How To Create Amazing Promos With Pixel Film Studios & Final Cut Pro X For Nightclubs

Hey, what's up everybody? My name is DJ Beneficial. I'm an on-air mixer at 99.1 KGGI. If you've been here before, welcome back. If this is your first time here, be sure to hit that subscribe button below and turn on the bell for notifications so you don't miss any future videos. So I got a lot of positive feedback on a video I uploaded recently, which was the Nightclub recap from Holos Event Center in Anaheim. Part of the reason why I think that was because of all the plugins that I use from Pixel Film Studios. They've really helped me to be able to stylize all my content and take my video editing to the next level. I'm not sponsored by them in any way, but I am using their products in all the videos I put out here on YouTube. So for today's episode, I wanted to give you guys an inside look on how I did the Holos recap video, as well as all the plugins that I used.
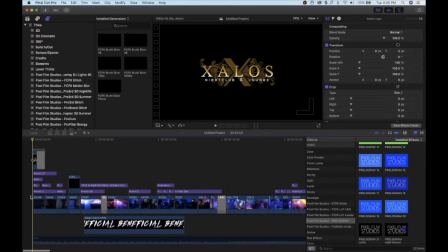And without wasting any more time, let's get into it. Alright, so the first thing that you need to do before you start making your video is you need to get a copyright-free song you can use to start building your video on.
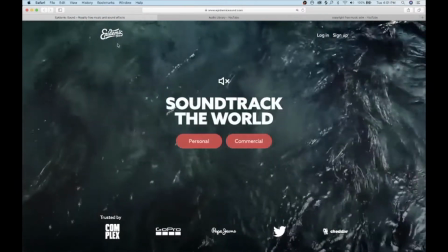There's a couple different ways you can do that. One is you can use Epidemic Sound. For a monthly membership, they give you unlimited downloads of copyright-free music you can use for your video creation.
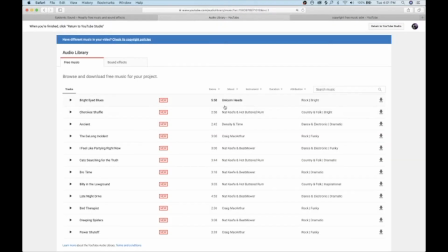You can also go to YouTube's audio library, where they have copyright-free music and sound effects you can use in your videos.
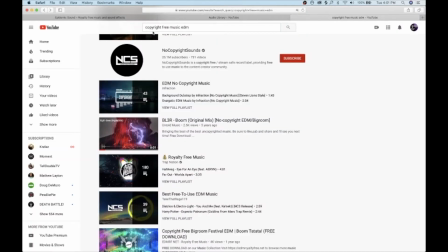Or you could actually just go to YouTube and type in copyright-free music in the search bar and see what comes up. You can even narrow it down by typing in EDM or hip-hop if you wanted to narrow it down to a specific genre. For the Holos video, this is the song that I use. As you can see in the title, it says no copyright.
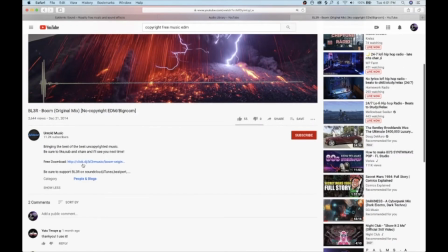When you click on the video and you go down to show more, you can see that there's a download link right there, and that's how you can actually get a copyright-free song directly off of YouTube.
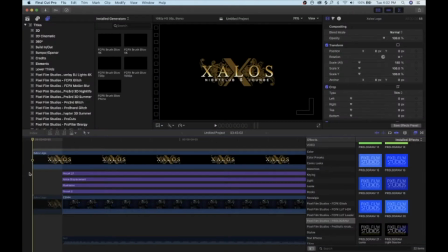Now let's get back to the video. I plan on using this video for Instagram as well. Unfortunately, on Instagram, you can't make a thumbnail in the same way that you do for YouTube, but there is a solution. Whatever the first frame of your video is going to be the thumbnail for your Instagram video.
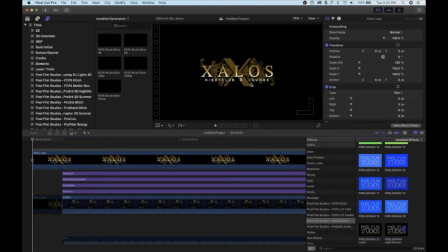So what I do is I make sure that whatever the image is centered in the middle of the video, because Instagram will crop it out into a square shape. So you want to make sure that it fits into that square dimension. So that's going to be the thumbnail for your Instagram video, and all you need is one frame.
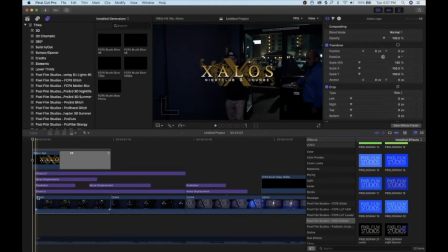Alright, now let's move on to the first clip. I'm going to just scroll through it so you can get an idea of what it looks like. Now, as you can see, the Holos logo fades away. I just did a simple transition, which is the default fade out transition. And then as that goes away, my logo comes in with the glitch effect, which reveals me pointing at the camera.
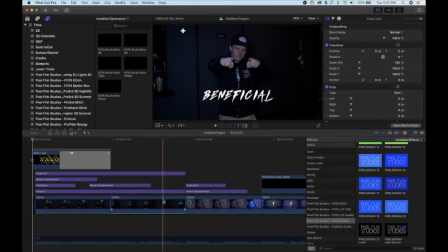There's also a couple other factors, such as 2 different types of glitch effects and a pro energy effect, which adds the plus symbols in the video, giving it a little extra texture.
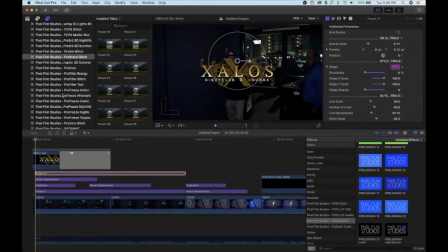In order to have my logo come in with the glitch effect, I use Pro Brand Glitch, preset number 27.
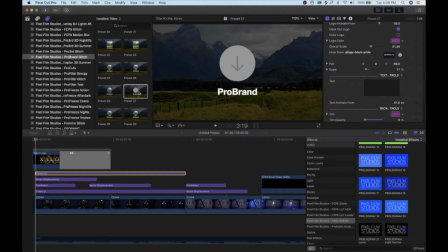As you can see, when you hover over it, it gives you a little preview of what it's going to look like. All you got to do is click it, drag it, and drop it into the timeline.
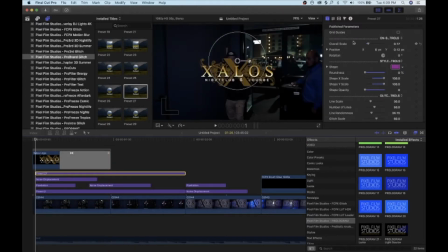Once you've done that, highlight it, make sure you're on the T so you get all the available options, and you can customize it any which way that you like. There's actually quite a few options available, but the most important thing is that you come down here to drop zone and you pick the image.
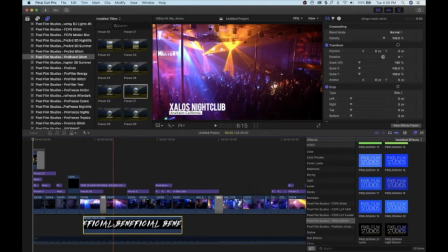Now the way to do that is to already have your image located somewhere in the video. As you can see, I have it here underneath the video so it's not visible.
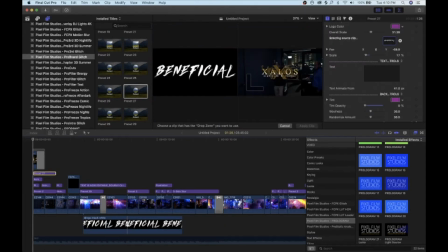While you have the preset selected, click on the box, and then you click on the image you want to use, and then you go to apply clip, and that's about it. I actually took it a step further and customized it so that the circular part that you see here was actually transparent.
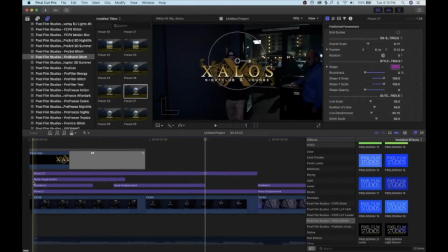I did that because the only part I really wanted to show was my logo. In addition to that, I used noise displacement twice and pixelation from the Pro Glitch filter,
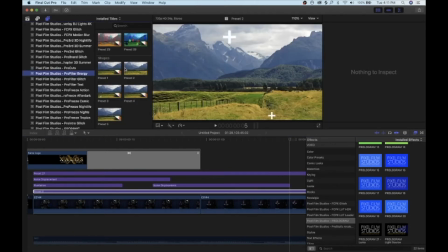and preset 2 under Pro Filter Energy, which as you can see here, when you highlight it, gives you a little preview, and it just adds some extra texture to your clip. Once again, this is how that first clip looks.
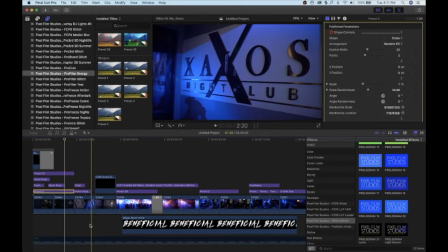Going into the next clip, I just added a couple glitches over the sign. And on this next clip, I wanted to highlight the Holos sign they had in the front.
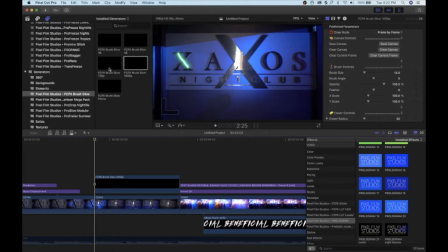So I used the brush glow generator. You want to make sure you pick the appropriate setting depending on the dimension of your video.
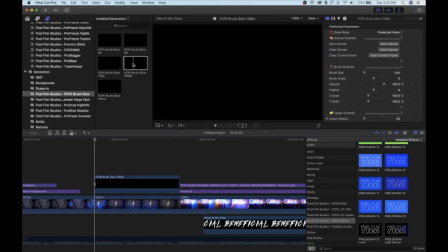Since this video is 1080p, I used the 1080 filter. All you got to do is click it, drag it, and drop it into the timeline.
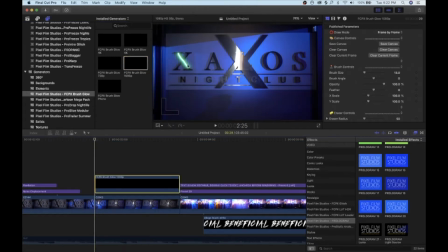Once you have it in the timeline, all you got to do is just click on the screen and draw it one frame at a time. I'll go ahead and walk through this frame by frame so you can see what I did. And just to play it back for you in real time so you can see what it looks like. And there it is.
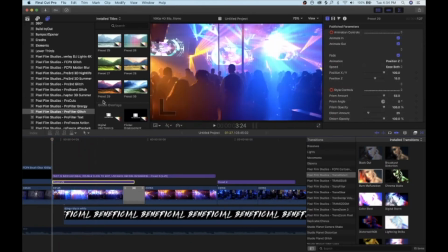On to the next clip, I use preset 29 from Pro Filter Glitch to do the background to give it a little bit of a comic book blurry effect.
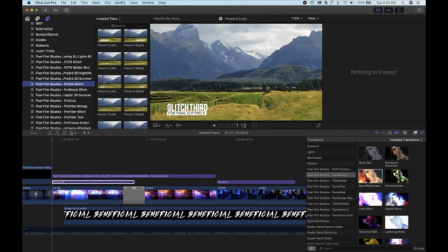That way when I use the Pro Third Glitch plugin with preset 6 left, it would stand out a little bit more over the background.